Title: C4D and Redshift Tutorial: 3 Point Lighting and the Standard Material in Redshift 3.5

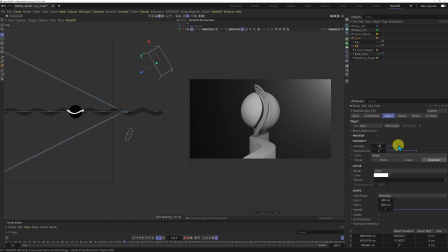(16:48)
I'm going to say maybe 15 and I need to position this light now so that I can get some nice shadows. So I'm just going to come into my side view
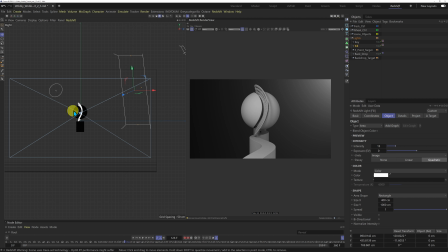(17:04)
and at the moment this light is kind of looking straight on at the sphere here so I need to change this. So I'm going to turn off the key light for the moment and this is a good way of seeing how your lights are affecting the object and I'm just going to raise this up.
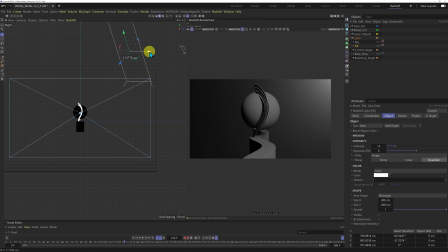(17:21)
I want this light to be looking down on our sphere here and I'm just going to move this over a little bit just so that I can get some nice shadow at the bottom here. I'm not too worried about the shadow on this side but I am on this side here.
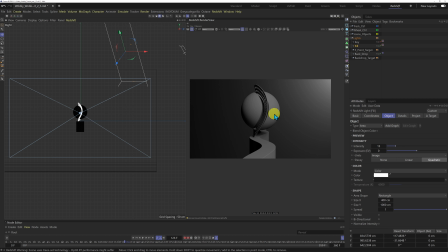(17:40)
This side is going to be fully lit with a key light and this fill light, I just want to concentrate on this side here. So I just want to create a little bit more of a shadow underneath there.
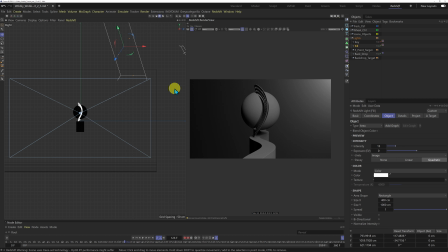(17:56)
That's looking good. I like that. So this light is going to be creating, this is one of the reasons why I made this light big. It's going to create some nice soft penumbra shadows, nice feather shadows on there.
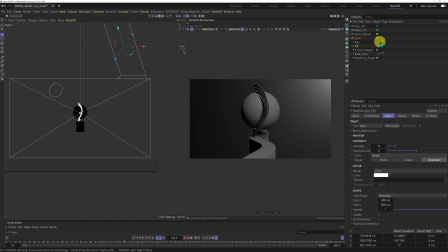(18:10)
So this is going to work well with the key light. So I'm going to turn the key light back on and we can see there that we've got some nice shadow underneath there and it's really softened these shadows of the wheel there.
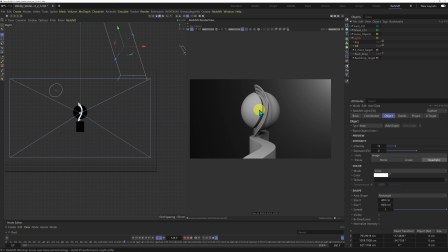(18:25)
I really like that. So I'm going to leave this as it is for the moment and now I'm going to create my back light. So if I come into my top view, just scoot this right over so you can see what I'm doing.
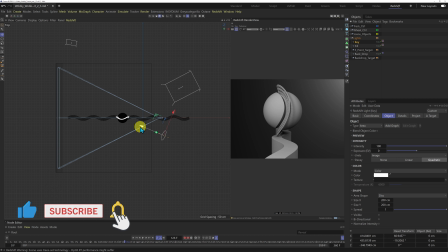(18:44)
So I'm going to take the key light, I'm going to use the key light here and I'm just going to hold control and I'm just going to drag that to the other side of the sphere. And immediately we see that we have this nice rim of light shining on our sphere here.
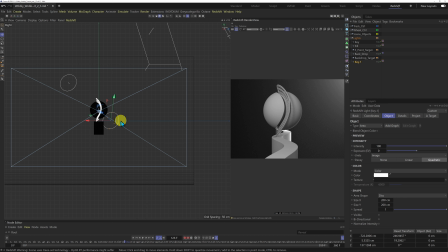(19:04)
Let's come to the side view and this is looking up at our sphere so I need to raise this up because I want the rim of light to be along the top here. So this shadow is going to lead into the rim of light there.
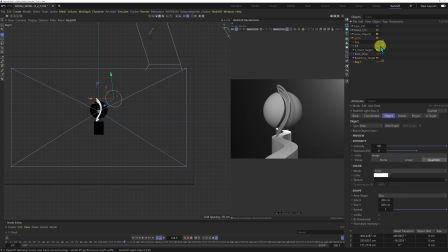(19:22)
And I'm going to turn off my key and fill here. And also I'm just going to name this one back. Just keep things simple.
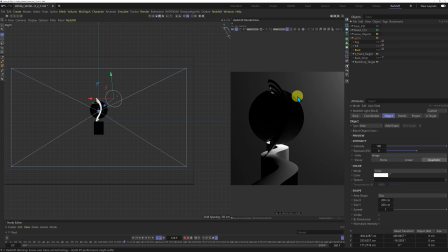(19:37)
And you can see here, we just come in here, that we've got this nice rim of light happening here. so I'm just gonna position this a little bit that's
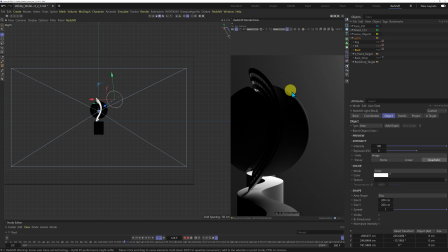(19:53)
looking good there I like that it's kind of like an eclipse of a planet or something so I'm gonna leave everything the same in the backlight here so with these lights I'm just using the intensity I'm not sort of like doing any fancy
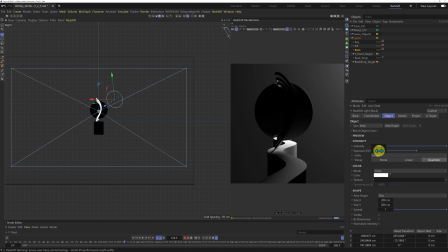(20:11)
with the exposure here so the exposure here if I kind of think of this as like fine-tuning your exposure there so this is kind of like um if you're into photography this is going to be like your exposure compensation so i'm just going to be using intensity with all these lights here but i may use the
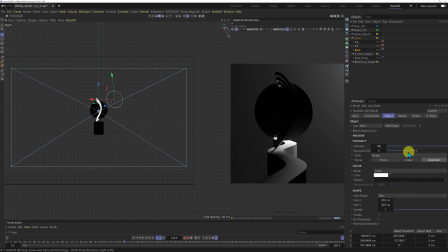(20:31)
exposure ev just to fine-tune the exposure there but i generally find intensity is okay so i'm just going to turn my key and fill light back on
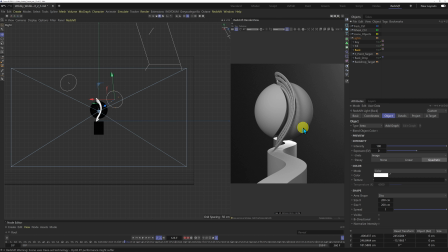(20:45)
and that's looking okay. I'm going to calm this shadow down on the bottom here.